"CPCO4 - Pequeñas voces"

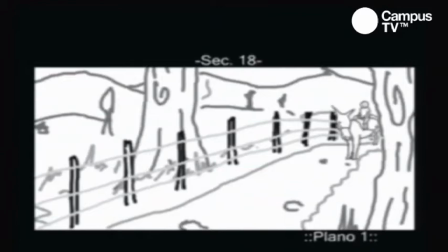[34:32]
Es como decirle a la gente, algo malo va a pasar.
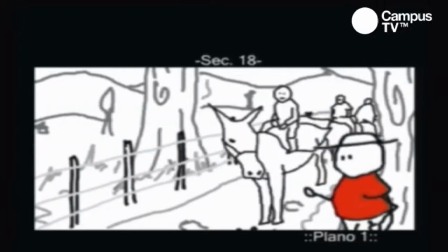[34:36]
Entonces, eso funcionó muy bien en esa escena y cosas similares se usaron en otras.
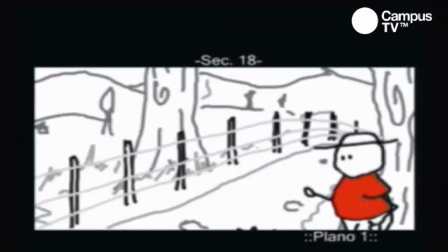[34:43]
Entonces, vamos a ver cómo quedó ya la escena terminada. Aquí hay un paso intermedio que desafortunadamente nosotros borramos de la película.
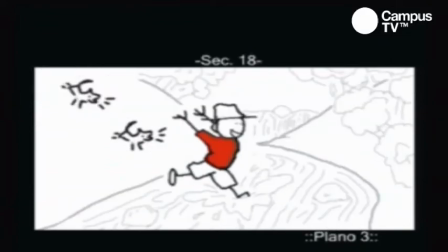[34:50]
¿Qué se llama layout? Ya les voy a mostrar. Uno layout no de esta escena, pero de otra. Pues si ustedes ven, esto se dibujó en photoshop,
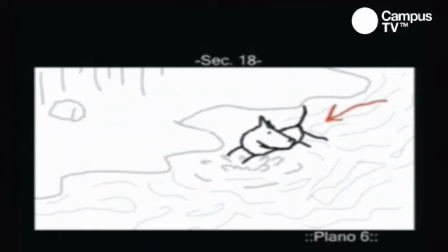[34:59]
si hubiera podido hacer en guimpe, en cualquier programa, super, hasta en paint, algunos de estos se hicieron en paint de hecho, entonces porque si ustedes ven,
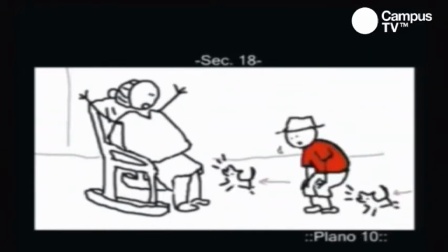[35:07]
lo importante no es lo elaborado del dibujo, sino la narrativa, que yo entienda que está pasando, uno en cine uno dice,
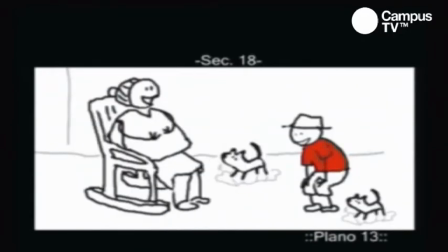[35:15]
ah pero fácil, eso contar que pasa es súper fácil, bueno vaya y hágalo el cine tiene un problema,
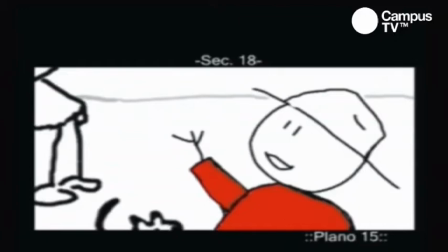[35:23]
el cine es un cubismo espaciotemporal
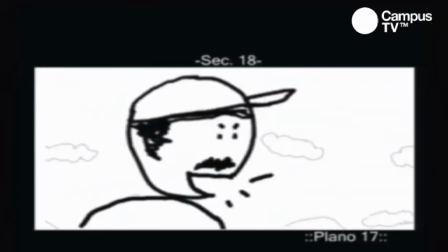[35:27]
ustedes entienden que esto parece estar ocurriendo en un solo espacio mentira
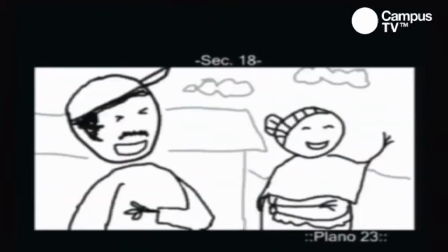[35:32]
porque cada plano va de un corte al otro cuando cambio de ángulo
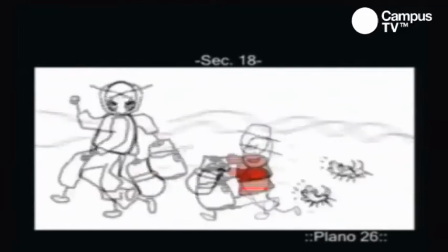[35:38]
de cámara por ejemplo hay un corte les voy a decir ahí hay corte también,
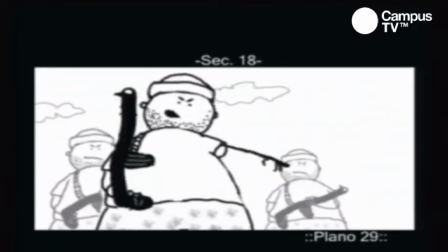[35:44]
aquí hay corte también entonces cada plano que va entre corte y corte, es en sí mismo una unidad de espacio temporal,
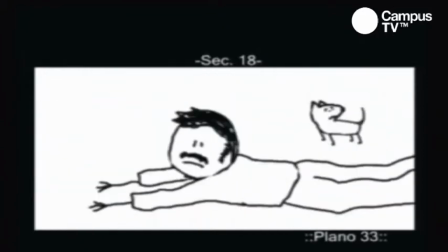[35:52]
entonces yo estoy haciéndole creer al espectador que eso que pasa fragmentado, esos pequeños espaciotiempos que van uno detrás de otro,
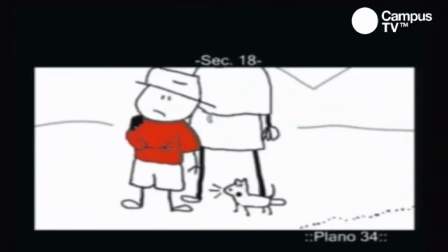[36:00]
enhebrados mediante cortes, son en realidad un solo espacio,
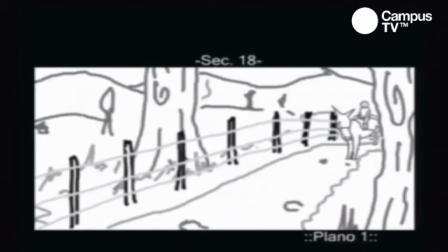[36:06]
o sea el espectador tiene que sentir en su cabeza que eso es un solo espacio y que en ningún momento se quiebra, en el momento en que el espacio no es claro para el espectador,
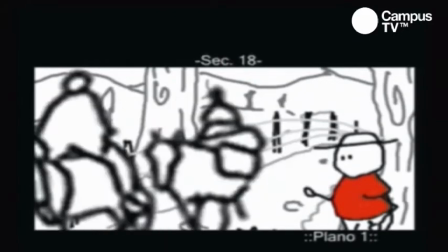[36:15]
la gente no No es que diga, ah, pero ese montaje está mal hecho. La gente simplemente comienza como, ay, güey, puta, esta película está como aburrida, ¿no?
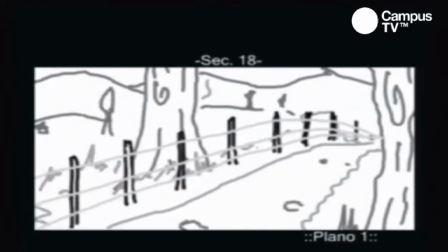[36:24]
O sea, como que sienten que la película pierde ritmo, que no tiene expresión, ¿sí?
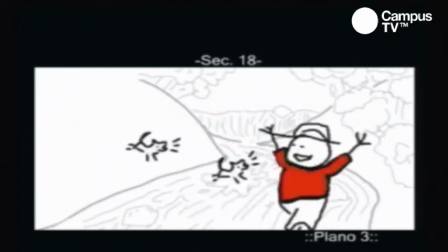[36:28]
Entonces, el montaje se basa en esos cortes, básicamente en combinar buenos cortes para una buena narrativa.
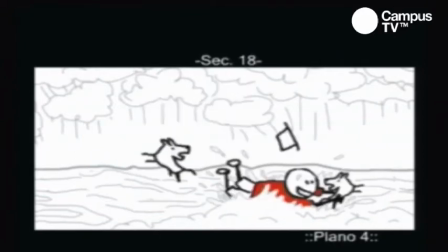[36:35]
Entonces, si quieren veamos primero la...
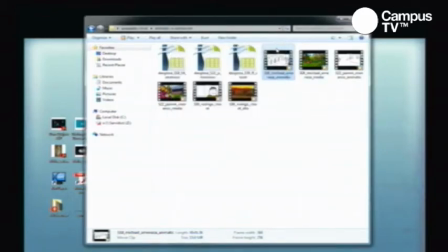[36:39]
O sea, ya como quedó la escena terminada y luego vemos un layout, que es el paso intermedio. Bueno, este es el Animatic, ¿cierto? Antes del Animatic se hace el Storybar, ¿sí? Entonces, el Storybar lo hacen también en un programa o lo hicieron a mano? En este caso, sí. En este caso el Story lo hicimos en Photoshop, pero como les dije, podía ser en Paint. Hay programas, hay un programa de Toon Boom que se llama Storybar Pro. pero son ayudas sin duda muy funcionales para cuando uno produce mucho pero se pueden encontrar herramientas mucho más sencillas de hecho en papel se hubiera podido hacer sin problema pero era más rápido producirlo en digital sobre todo para hacer correcciones a veces las correcciones en digital cuando uno tiene un documento por capas pues son una bobada en cambio vaya usted y cambie un muñequito de posición si lo hizo toda lápiz y lo escaneó luego se vuelve un camello cambiar cualquier cosa
Uno jugaba con ellos, se iba por allá a la quebrada y ellos lo acompañaron a uno
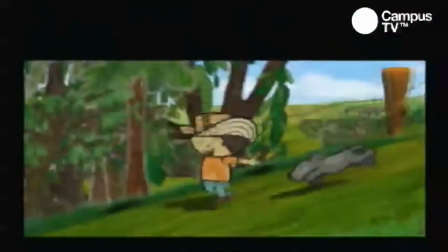[37:57] Siempre andaban con uno para todos lados Esta no es una edición terminada,
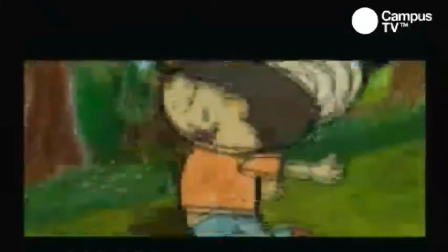[38:03] esta es la edición que nosotros hicimos internamente Nos metimos por allá atrás de una
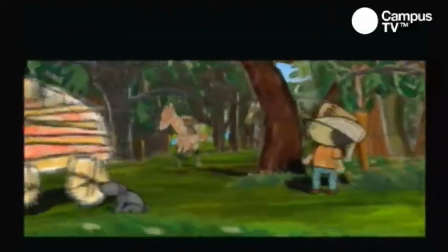[38:10] quebrada y nos salimos y salimos a la escuela
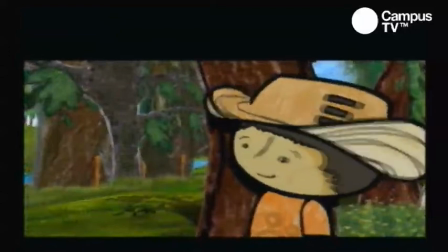[38:17]
aquí por ejemplo se agregó a la niña que no estaba y ayudó muchísimo porque ellos supuestamente se enamoran, cosa que nunca ocurrió en la realidad
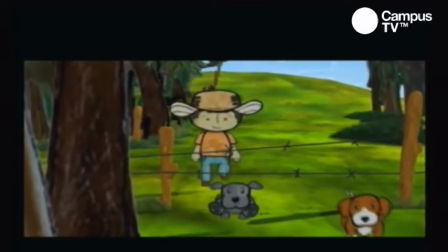[38:28]
estos planos por ejemplo salieron de la edición final porque ya se alargaba mucho la historia